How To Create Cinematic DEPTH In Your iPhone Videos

So by adding motion, and then importantly, foreground objects out of focus, I was able to add layers, which in turn creates depth.
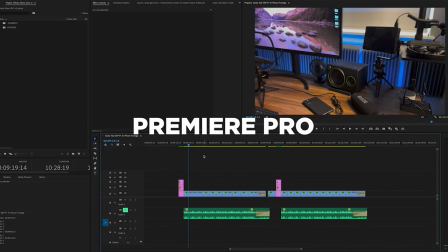[4:15]
So let's hop into Premiere Pro real quick and take a look. Okay, I just wanted to hop in here real quickly and show a couple things. And first I wanted to say that I shot this with Filmic Pro Log V3 10-bit,
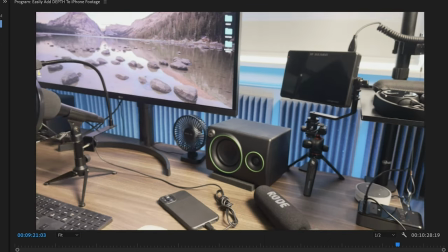[4:27]
and here is the original log footage.
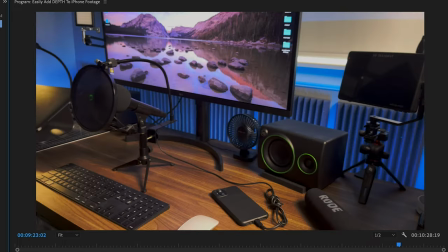[4:32]
and then I use my LUT packs to correct it and some color grading within Premiere Pro.
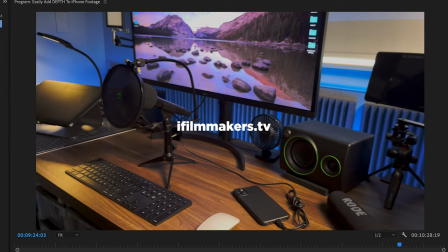[4:38]
And my LUT packs, if you're interested in these, are available on my website at ifilmmakers.tv, link in the description.
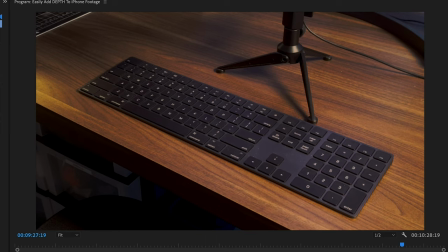[4:44]
But what I want to first say is that these wide shots that are static can be good.
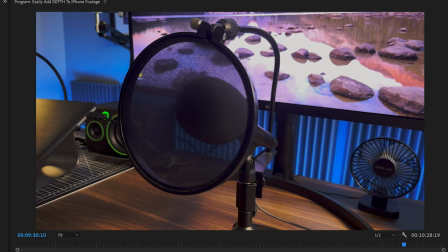[4:50]
You definitely can use these. I just wouldn't use them exclusively. You want to mix and match your type of shots.
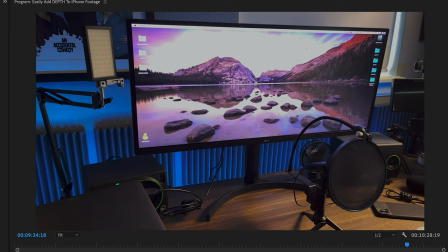[4:56]
And so it's not that these are necessarily bad shots.
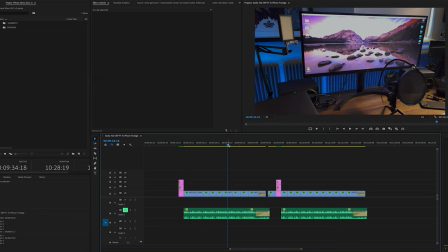[4:59]
They're just not as creative and in some cases you can almost say they're boring or a little bit beginnerish or amateurish
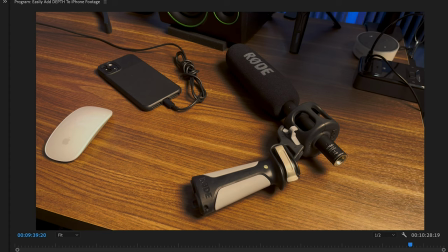[5:06]
meaning you're trying to show what's on the desk and you just plop the camera down and you're shooting straight down like this shot of the microphone and the mouse.
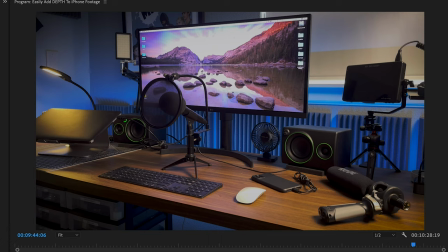[5:14]
This shot's a good shot kind of a low angle wide establishing shot this shot would be fine but when you put them all together
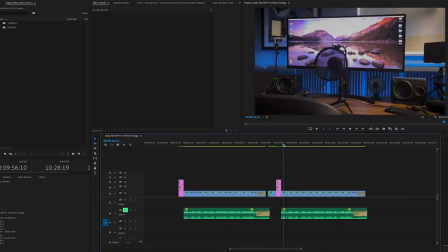[5:21]
they're just very very basic and so notice this is the sequence that I'm adding depth to.
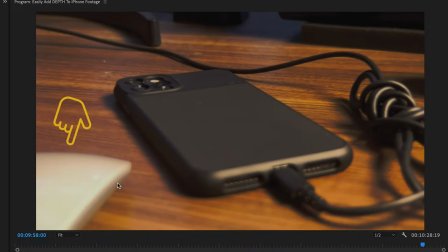[5:28]
The very first shot here is of the phone. You've got the mouse out of focus and then just kind of a creative low angle shot of the iPhone on the table. It's just more visually interesting. The cords over here are out of focus. Same with this shot here.
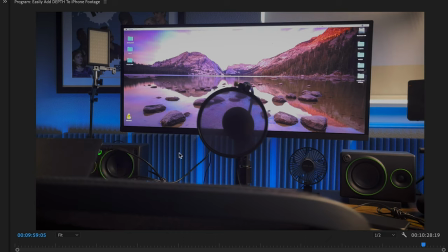[5:42]
You've got a chair in the foreground. And by the way, the light on the wall, I mentioned lighting helps with depth and it does. And so the LED light, the blue light on the wall helps with separation.
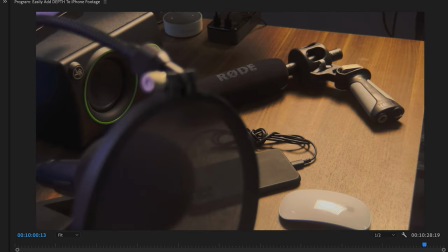[5:54]
Otherwise, this would be a super flat image even shooting it with a longer lens look and so that applies also to this more static
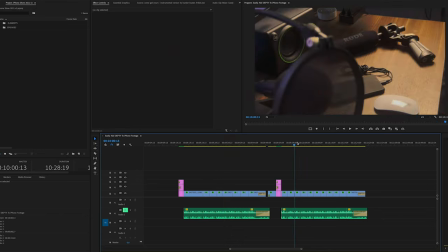[6:03]
boring stuff it still has some separation because of the lighting but back to this now almost every shot I did over here has a blurry foreground object which is
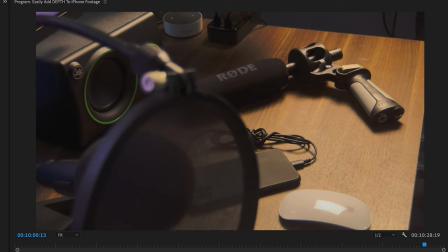[6:11]
a really easy and good way to add depth to your shots now you wouldn't want to do this on everything because it could get old but it is nice to have this and then maybe mix and match it with some more straightforward shots now this shot here of the headphones is probably the
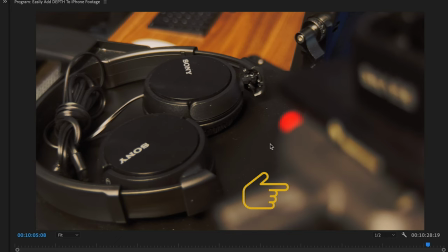[6:25]
most classic type of shot where I'm talking about layers. So you've got this foreground completely out of focus, the subject in this case the headphones are in focus, and then the background back here with the keyboard and the table are out of focus. So you have three very distinct layers there.
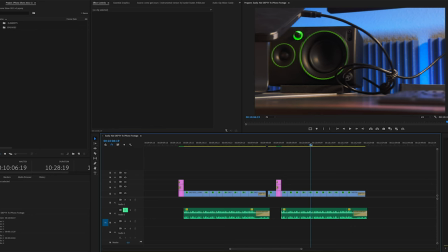[6:41]
That's what you kind of want to go for even on this shot here.
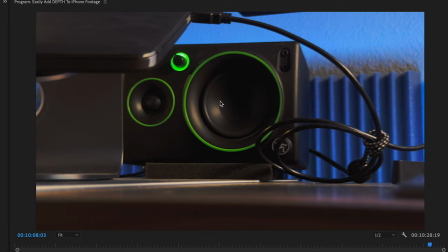[6:43]
So I've got the table here in the foreground, the speaker here is in focus, and then the wall back here is out of focus.
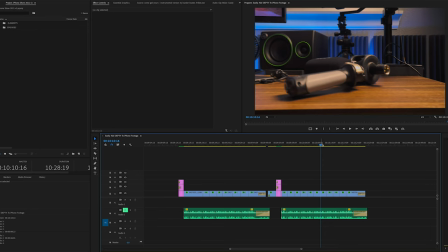[6:50]
Again layering the shot. And so I did that on all these throughout.
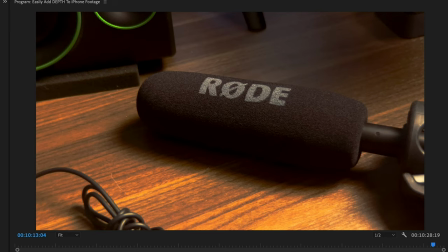[6:55]
And even the shot here of the microphone, the close-up, nothing's really out of focus, but I did movement on the shot.
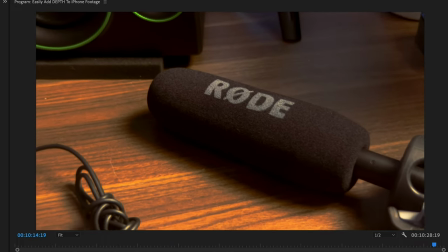[7:01]
And so it has a somewhat parallax effect that just gives it more depth.
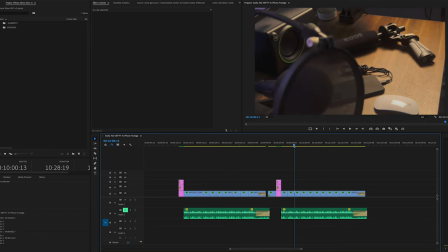[7:05]
But this is an easy way to add production value to your shots, especially using a small sensor phone.
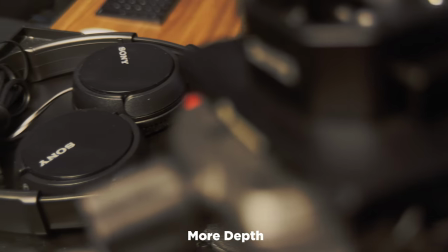[7:12]
So really a pretty simple technique. It just takes experience and practice to see this kind of stuff in your head versus just shooting things straight forward.
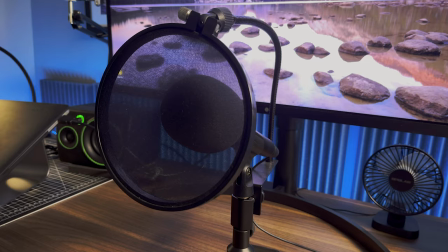[7:20]
And by the way, again, the straight forward shots can work and do work. It might be a good idea to mix and match, get some more creative shots that have more depth to them,
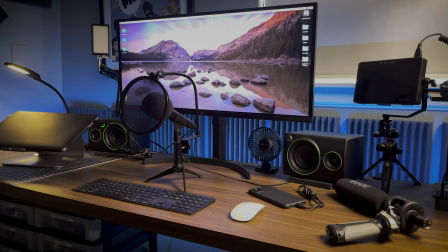[7:29]
lower angle, foreground, motion, and mix them with wider static shots.
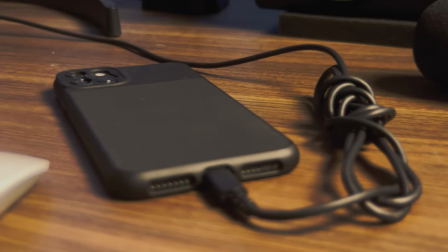[7:34]
And that way, you'll have a good B-roll sequence and a great edit. Thanks for watching guys, please like, subscribe, and I will see you in the next video.